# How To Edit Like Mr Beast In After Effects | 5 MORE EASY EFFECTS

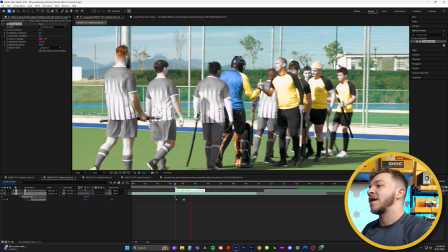So over time, your characters will just turn gray.
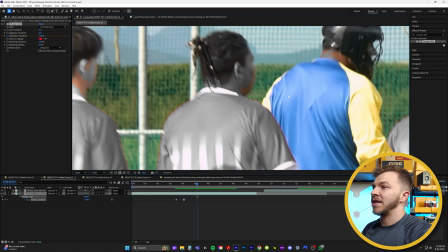You'll notice there's this weird artifact going on where it's desaturating too much red and it's affecting like their neck and their face and whatnot.
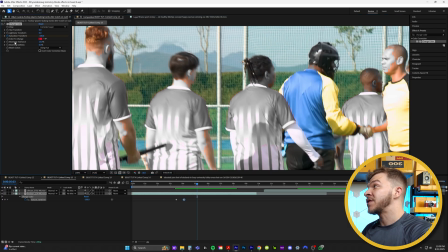And that's actually a pretty easy fix. So you'll see the reason why we use this specific plugin for like quick
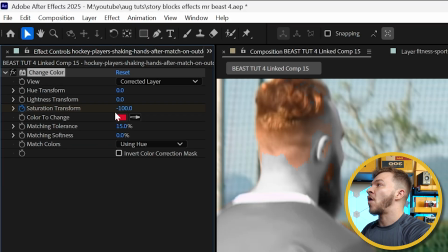desaturating of an entire group is because it has all of these different fine tuning controls. So for example, right here, matching tolerance, it's at 15%.
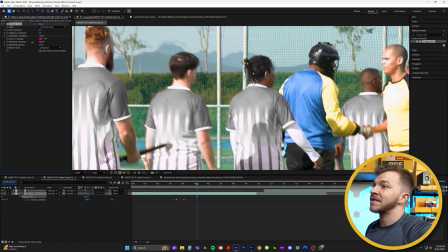We'll just lower matching tolerance so less similar colors to that red will get affected.
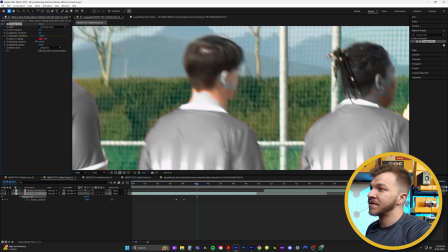So like watch this guy's face here. I'm gonna decrease matching tolerance and you're gonna see the gray is no longer gonna affect his face.
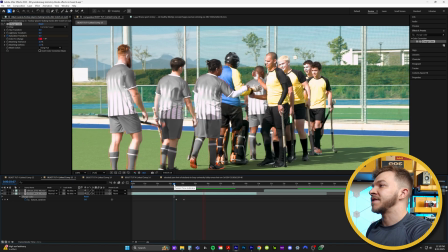And with two keyframes on the saturation, this entire red team gets desaturated all at once,
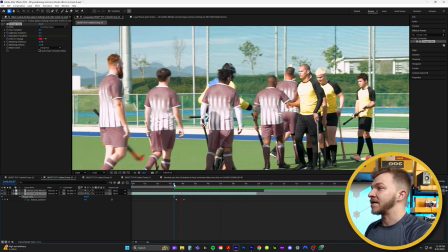and you don't have to like mask anybody out or do anything crazy. And it's a clear, fun visual indicator that these guys are losers. The next effect is how to stylize any footage to look like CCTV footage. In Mr. Beast's most recent video about a prison experiment, he uses this a lot.
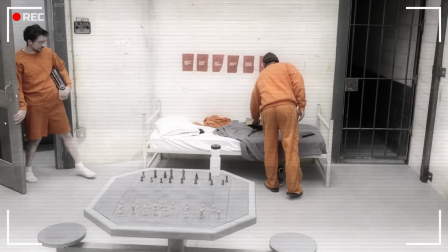You can tell he just mounted a bunch of GoPros everywhere, but then used this technique I'm about to show you to make it look like it was real prison, like security CCTV footage.
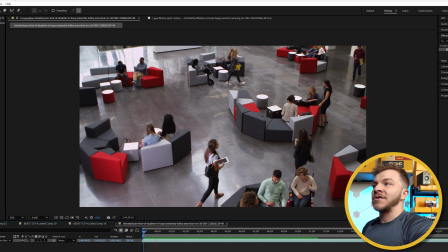And of course, his amazing footage we're looking at right now is from Storyblocks. So first thing, let's look at the footage. You see how everything is super crispy and smooth?
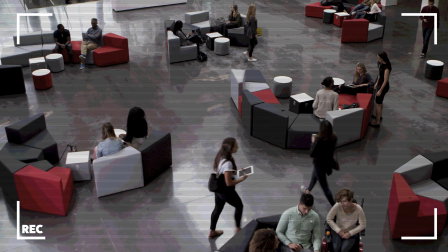Most security cameras aren't that smooth.
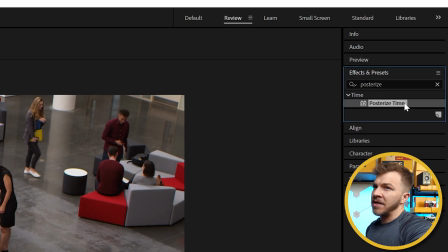And so what we're gonna do to start is we're gonna type in the effect posterize, and you'll find posterize time, and we're gonna throw that on this clip.
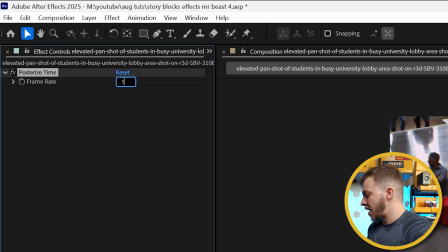And instead of 24 frames, we're gonna set posterize time to 15. Now, here's a little before and after.
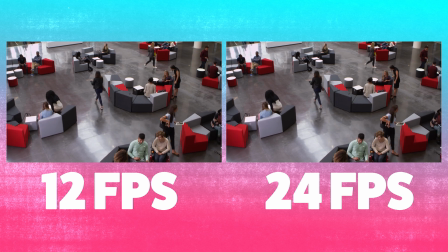You can tell this is just a little more choppy looking.
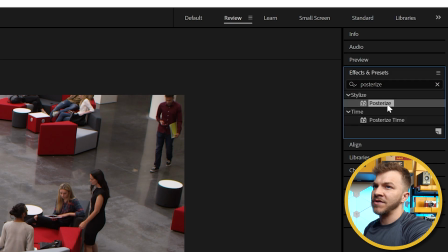If we type that in again, posterize into effects and presets, you'll see that there's an effect literally called posterize.
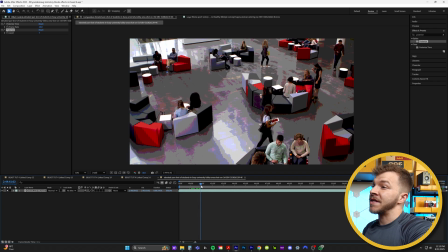We're gonna drag that onto our clip as well, and you'll see what's happened is it's making the footage like lower quality.
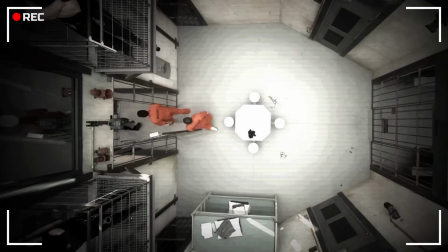And you can see in the Mr. Beast footage, it's got this interesting like banding on the ground that they're using.
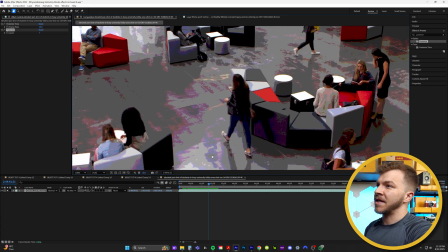And how they do this in After Effects is this effect, posterize. But this is obviously a little too intense, so I'm actually just gonna drag posterize up a little bit.
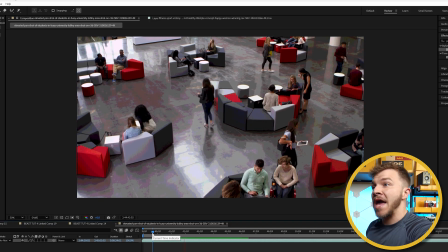Well, maybe set it to like 12. So now we have posterize time and posterize on there, and so now the footage looks juicy and low quality.
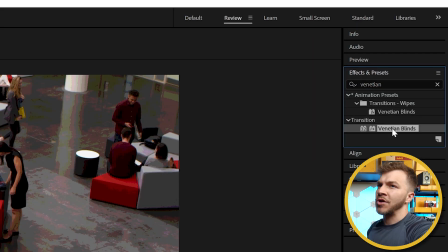So now if we go to effects and presets and type in Venetian, we're gonna grab the effect Venetian blinds and put that onto our layer.
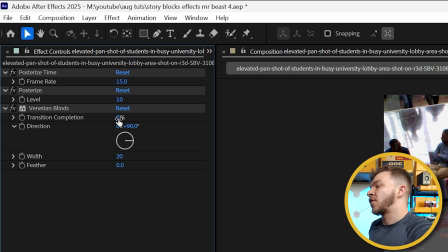So what we're gonna do is change the direction to 90, and then watch this. If you crank up transition, you're getting these little lines, and you can see in the Mr. Beast video,
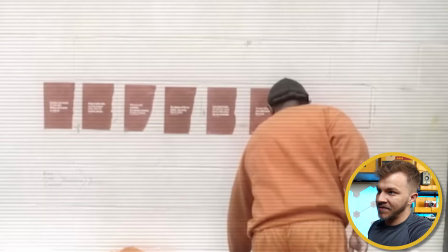they have these little digital lines, which is obviously trying to replicate like digital footage.
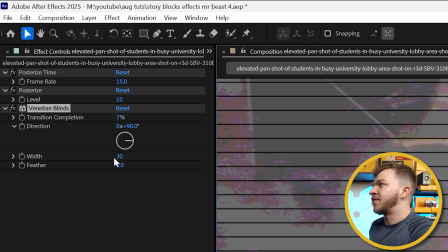And in effects and presets, you can change the width of Venetian blinds to make it more subtle or more big like this.
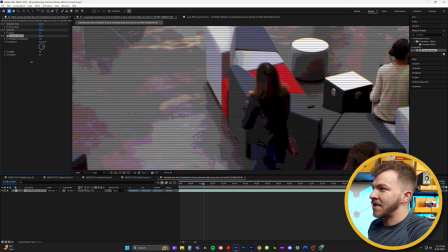And I think the more subtle look like this looks really nice.
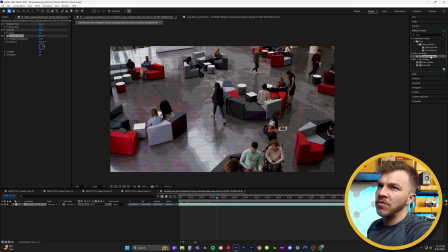And in effects and presets, if we type in hue, we're gonna grab a hue and saturation, throw that on there, and we're just gonna desaturate this a little bit.
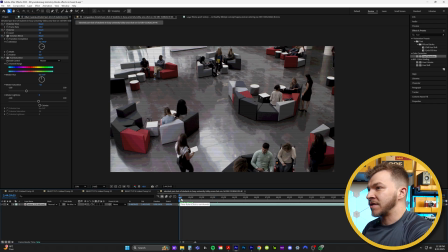That looks good. A slight desaturation is good because like if we just take all the effects off,
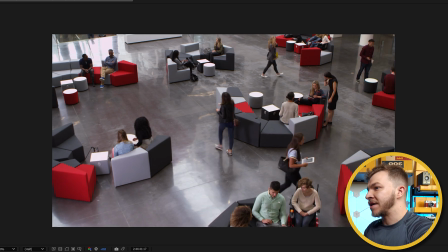this footage is way too like high quality and colorful to have like security camera vibes.
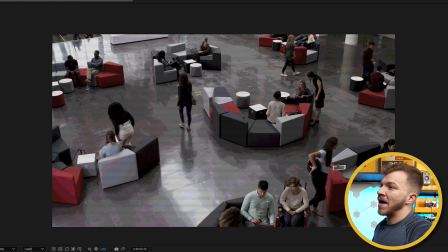So you always wanna desaturate it just a little bit. And bam, you have super sexy custom CCTV footage. So the next effect is how Mr. Beast makes a cool car animation.
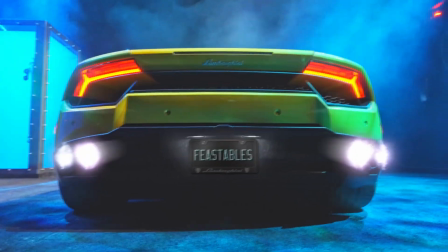You can see in this example, he has all these quick B-roll clips of this car, and even though the car is off, he's animating the headlights to turn on. He has flames like shooting out of the back, but we're gonna focus on how to turn on any light that's off.
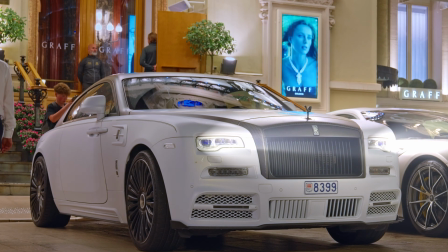This is a cool stylistic way to animate any car that you have in a video, just to make it a little more flashy and eye-catching when you're cutting to the car. Let me break it down.
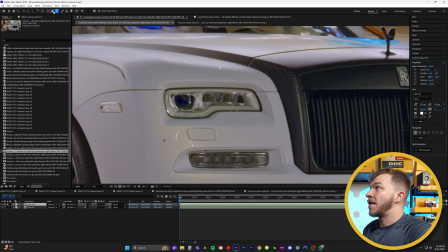So we're gonna duplicate our car footage, and I'm just gonna grab the pen tool, and we're going to mask out the headlights.
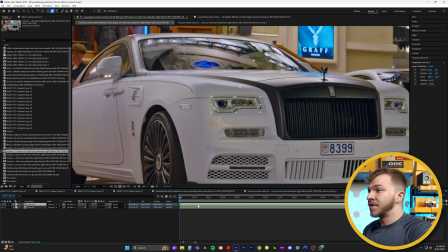Beautiful, we'll start with the left headlight for now. So what we're gonna do, here I'll name this left headlight. In effects and presets, we're gonna type in the effect glow. Gonna drag glow on top of our headlight here, and you see nothing's really happening.
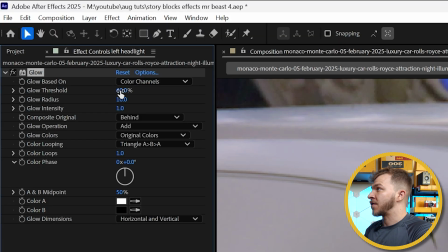Under glow threshold, you're just gonna crank this all the way down to the left, like this.
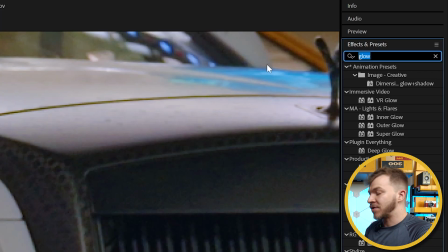So more of this gets lit up. And so now, if we go to effects and presets, and you type in CC radial, you'll see this one right here.
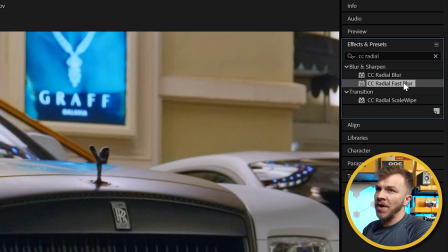You want CC radial fast blur.